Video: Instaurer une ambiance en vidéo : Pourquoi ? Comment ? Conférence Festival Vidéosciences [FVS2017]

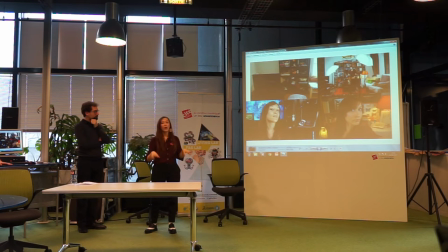24:58 Et l'autre, bah, c'était un peu la même vidéo où là, je parlais de la communication entre les scientifiques à travers l'histoire. Et donc, ça m'a fait penser, moi, au cabinet de curiosité, aux sociétés savantes. Et donc, je me suis dit, je vais prendre des objets. Enfin, j'étais chez ma maman. Je me suis mis devant sa bibliothèque et j'ai récupéré des objets dans la maison qui pouvaient donner un petit peu cette ambiance.
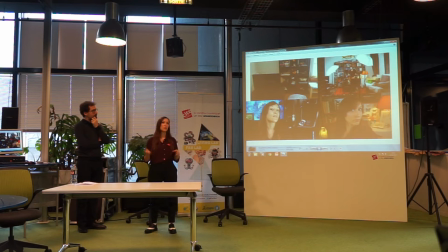25:18 Donc là, on voit par exemple des fioles derrière, mais j'ai juste mis de la grenadine avec de l'eau et je l'ai mis dans une fiole derrière. J'ai récupéré des racines dans le jardin que j'ai mis dedans et voilà, c'est vraiment essayer de se débrouiller avec les objets qu'on a avec soi, qu'on a chez soi. Aussi, penser à tout simplement demander à ses amis, parce que parfois on n'a pas le décor sous la main,
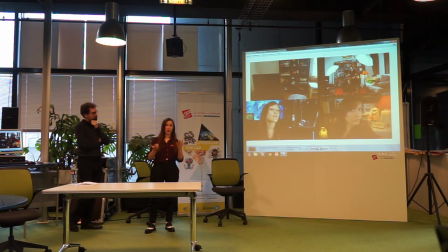25:38 mais vous avez peut-être des potes qui ont un jardin très cool ou alors qui ont l'objet qu'il vous faut. Et c'est un peu bête, mais souvent on reste bloqué sur ce qu'on a chez soi et on pense pas à demander voilà, aux gens qu'on connaît.
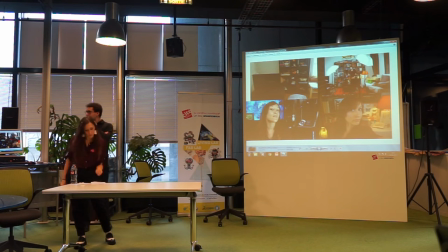25:51 Vous avez rajouté aussi. Il faut pas hésiter aussi, un truc qui est bien, c'est d'avoir de la matière, d'avoir des objets, parce que le réflexe de base, c'est des posters. Ouais. Et c'est très bien, pour cacher le... Déjà ça cache le mur blanc, donc c'est déjà mieux que le mur blanc de base. Mais si vous avez des objets, des bouquins, des bavioles... Quelque chose en relief, quoi.
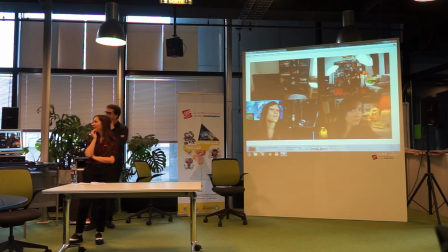26:11 Voilà, ça crée de la trois dimensions, quoi. Premier niveau, c'est de mettre des posters, parce que... Voilà, le fond blanc, il y a à peu près rien de pire. Donc dans tous les cas, vous pouvez qu'améliorer votre fond en essayant de rajouter des posters, ou même, moi,
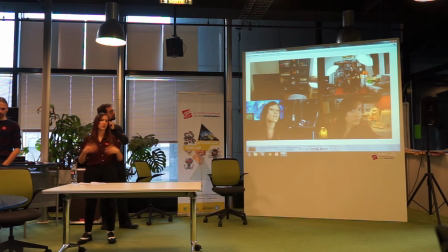26:27 le décor que j'utilise habituellement, c'est chez moi, j'ai pas l'espace pour mettre des objets, donc du coup, j'ai même imprimé des trucs sur, des images sur Internet, et que j'ai accroché en fond, quoi.
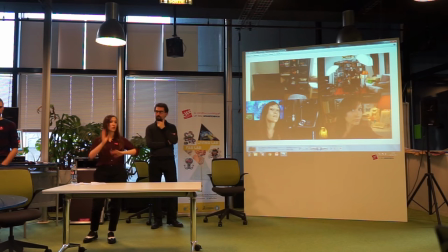26:36 C'est vraiment fait à l'arrache, mais juste, bon, en les disposant de façon un petit peu sympa, voilà, ça crée un peu de couleur, un truc un petit peu plus dynamique que d'avoir un coin blanc. Les posters ne vont jamais. Et les posters ne tombent absolument jamais, ça n'arrive pas du tout.
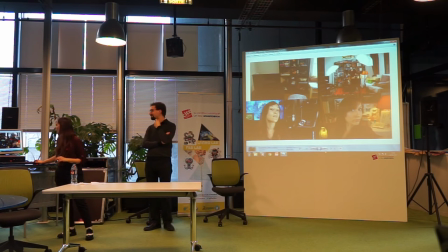26:54 Voilà. Donc du coup, on va vous montrer le magnifique décor qu'on a choisi. Attends, il est après. Après. Voilà. Le décor.
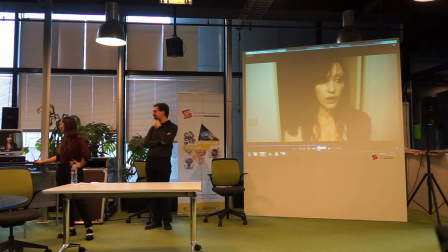27:06 C'est magnifique. Wow. C'est incroyable.
Vous avez l'air créant provoqué, soit réel ou non.
Alors on s'est dit, voilà, c'est une porte. Bon, j'ai fait chez moi avec ce que j'avais. C'est toujours pas terrible.
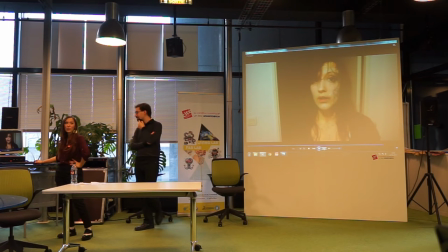27:18 Parce qu'en fait, ce qui nous manque peut-être aussi, tout simplement, c'est un peu de lumière, un éclairage un petit peu différent.
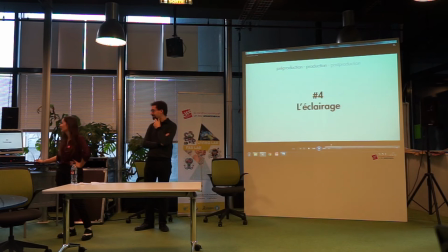27:26 Ça tombe bien, c'est l'étape suivante. Numéro 4. La lumière. Et c'est parfaitement... Il y a des transitions partout. Ouais. C'est génial, les transitions.
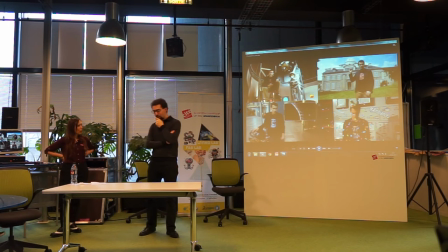27:37 Yes. Alors, de ce côté-là, vous seriez tenté éventuellement d'utiliser la lumière naturelle, la lumière du soleil. C'est bien, c'est pratique, mais il n'y en a pas tout le temps. Et surtout, elle varie au cours de la journée.
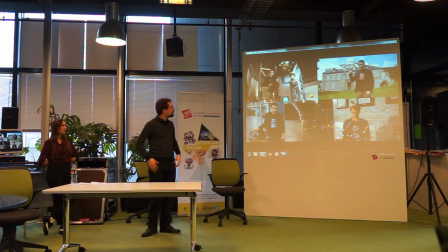27:52 Donc, le tournage qu'on a fait à l'Observatoire Camille Flammarion, en haut à gauche et là-bas à droite, il y a eu quelques défauts de ce côté-là. Déjà, si vous faites des transitions, forcément, vous n'avez pas la même lumière entre les plans.
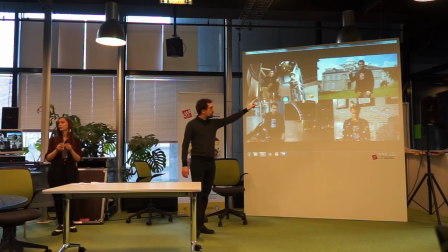28:10 Et de ce côté-ci, à droite, vous remarquez qu'on a eu de la chance, il faisait beau.
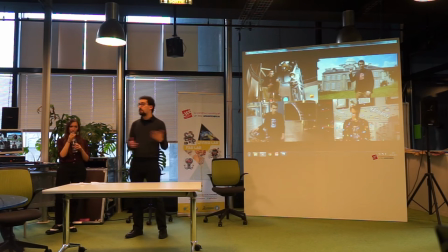28:15 Hein, on aurait tout à fait pu se retrouver sous la pluie, on avait réservé forcément le lieu bien une semaine à l'avance.
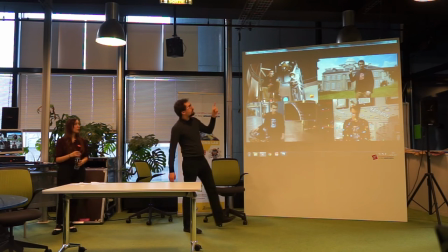28:22 Et le souci par contre, c'est qu'on se retrouve avec quand même... Sébastien n'est pas exactement en contre-jour, mais presque.
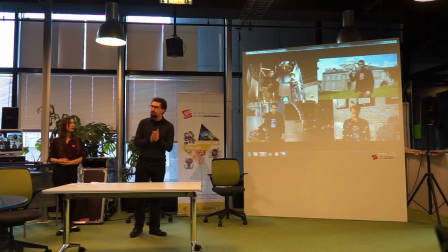28:32 Il y a une partie du visage qui n'est pas éclairée. Logiquement, il aurait fallu que j'ai un spot, que je le mette devant et que j'éclaire le visage de Sébastien, histoire qu'il soit plus clair, plus visible. C'est mieux quand on a quelqu'un en face de soi. Mais là, non, en plus, on est dans le parc, donc dommage.
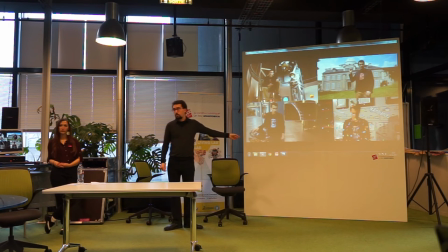28:49 Après, vous avez donc la lumière artificielle. Là, c'est pratique, parce que vous avez toujours la même source lumineuse, la même intensité.